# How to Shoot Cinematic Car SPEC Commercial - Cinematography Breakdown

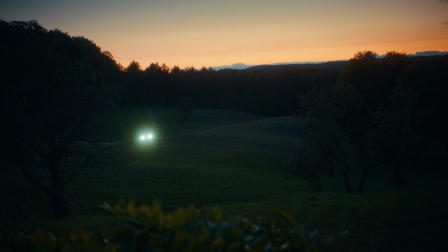0s And for a moment,
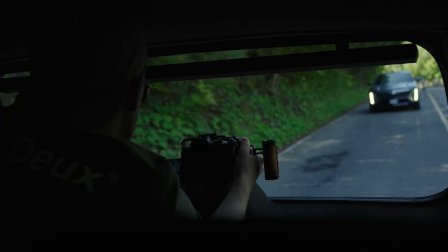5s you feel timeless.
Car commercials are shot in a specific way to evoke emotion and feeling in a viewer.
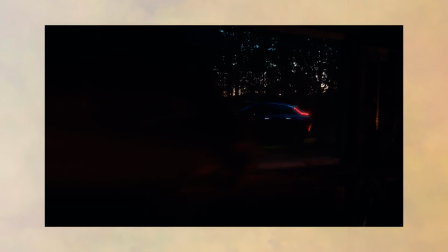13s
This is done through story, direction, and especially with the way they are shot.
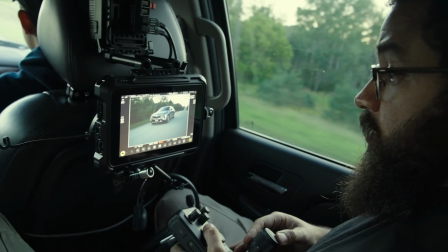17s
But how do you achieve dynamic car movements, and what steps do you need to take to get cinematic looking car shots? In this video, I'm going to show you exactly how you can achieve cinematic looking car shots by going over a commercial that we recently did for Cadillac. This question can be answered in many ways, but it all goes back to how can you show off the car in its best light?
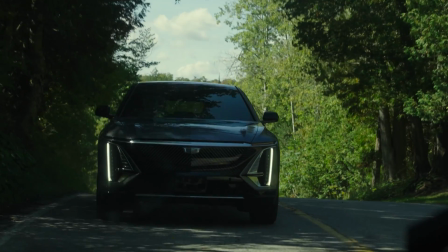36s
What unique features does it have? What lighting shows off these features the best? What kind of person would drive this car? These are all questions that you should ask yourself before even planning any car film, content, or even commercial.
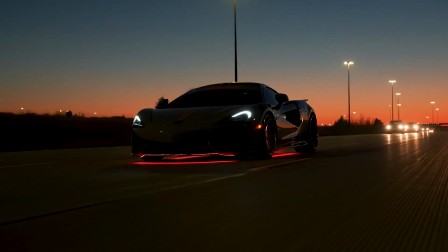48s
When I started shooting cars, I would just take them to local areas and find the smoothest looking road and hope for the best.
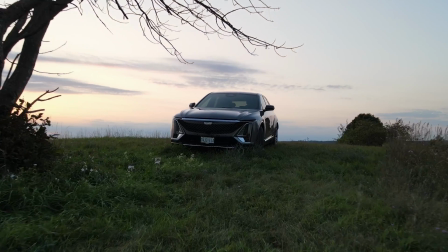53s
What I didn't do is look at the car and choose a location that made sense for it.
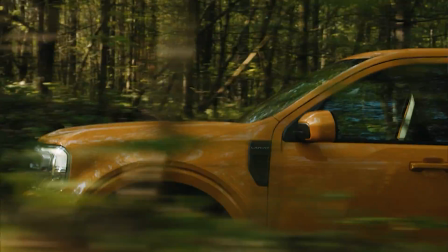57s
For example, if I'm shooting a truck commercial, I'm going to shoot in a forest area with bumps and outdoor elements.
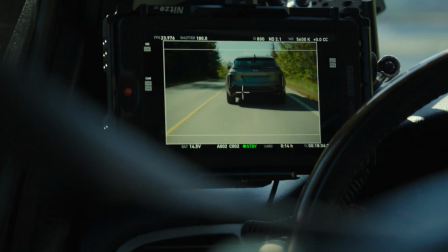63s
For this Cadillac commercial specifically, we are dealing with an electric vehicle, so we wanted to see the car connected to nature by placing it in a natural environment. I'm now going to dive into this Cadillac commercial and give you the inside look on how we shot some of these scenes.
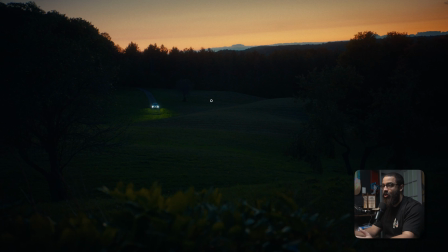75s
As I said, this commercial was for an electric vehicle, and we wanted to make it feel as nature driven as possible. The driver is connecting with nature and getting the experience of driving this car and connecting themselves with nature as well.
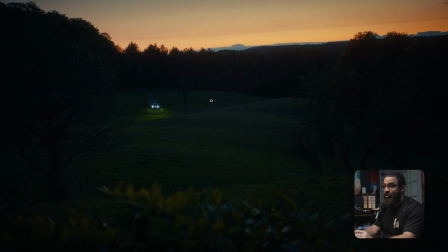87s
So all these shots are going to be outdoor scenes and playing up with the location as well as the time of day in terms of sunrises, sunset, midday, using trees to our advantage to block some sun and everything like that.
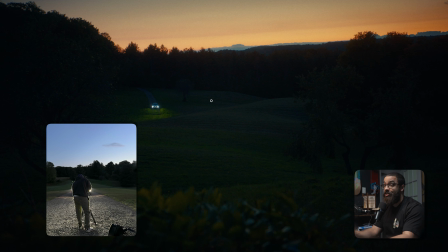101s
This was a very run and gun shoot, so we didn't have a lot of time to even set up bounces, reflectors, or even diffuse the overhead light from the sun.
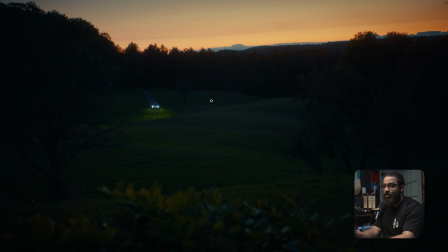108s
So this all went into planning in terms of a location scout and to planning out all those details.
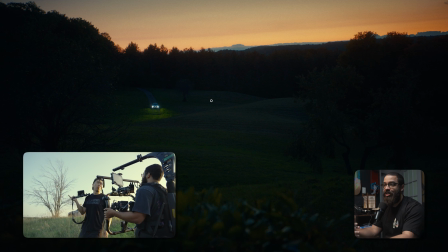113s
Good pre-production will allow you to walk into any video production, photo production,
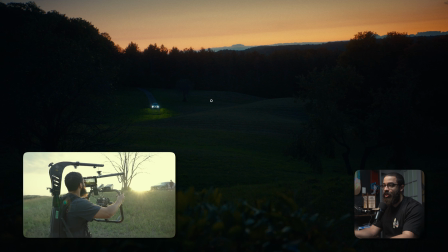117s
and just allow you to think freely without the stress of trying to figure out the shots on the day.
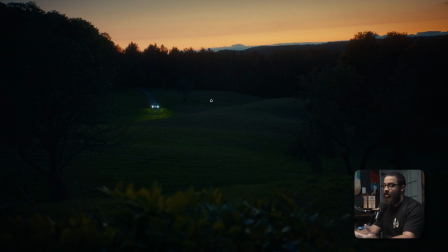123s
So I'm going to be going over a lot of composing techniques here and basically playing up on terms of the importance of location scouting and also figuring out what time of day.
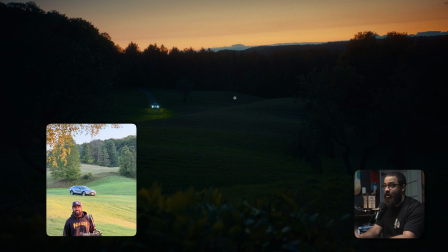132s
So this was a 3-day shoot, and this was the first day that we got on location, and this is with the first sunset we shot.
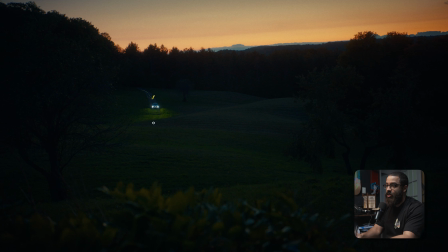138s
So we have our car driving through this valley here, and then this is a 2-shot in the sequence. Then that's the next shot I'm going to cover, but the car is driving off into this direction here. So we framed up the car in the thirds of the frame,
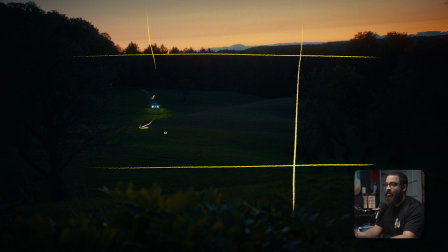152s
and then this is just very pleasing in terms of not being center frame, because anything center frame just feels too intentional. We want to make this feel as naturalistic as possible, so that's why we put the car in the thirds. And we have the sun setting in the background.
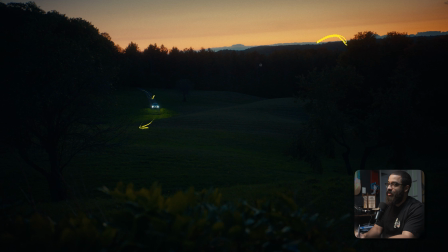166s
The sun just dipped over behind here, so this is backlighting the car, which you'll see in the next shot that we're going to be going over. So in terms of everything else that's going on in the frame, I'm shooting this on a zoom lens, so it was a Super 35 lens at 45 millimeters.
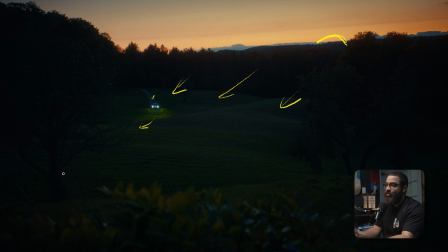181s
That's around like a 70, so that's giving us a bunch of compression, and it makes these scenes look even better.
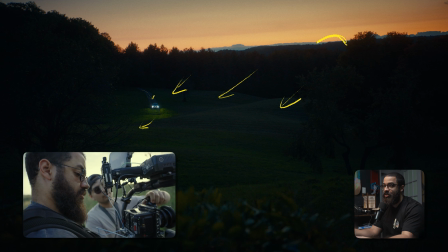187s
I always like to shoot my wide shots on like 50 millimeter and above, usually like in the 85 to like 100 range,
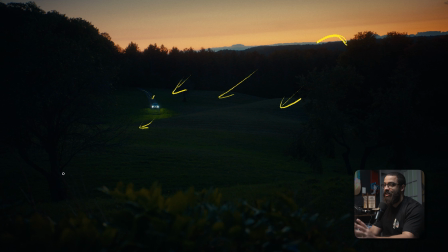193s
because it just gives you so much compression and it gives you scenics and landscapes that look a lot better than being on a wide lens. If we look at the foreground, the midground, and background, we have a little bush here. That is my foreground, so that's providing some depth into the front of the frame. And then I have some trees here on the side.
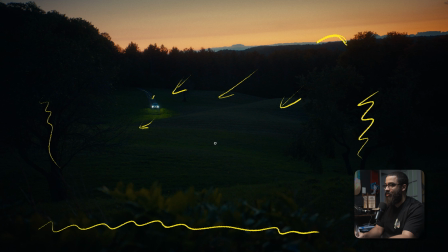211s
This I would still consider like my foreground, and that just allows the viewer to hone in terms of what we're looking at. We're looking at the center box here, and then more specifically, obviously, the car in the thirds.
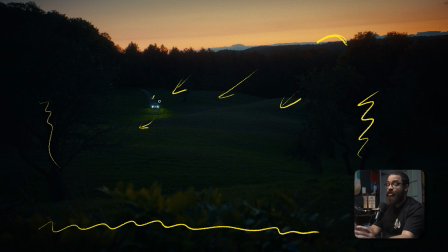224s
So that just draws my attention, my direction right to the middle. There's nothing distracting in terms of something shooting up in the foreground or midground, and it's right there. And then in our midground, we have our focus here, which is our car, and then we have all this stuff in the background,
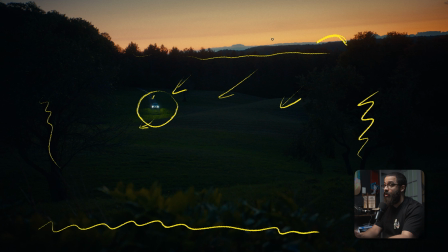239s
then going off into the beautiful sky, and our colors pulled a lot of color out of this in terms of making this feel as naturalistic as possible, but also as beautiful as possible too.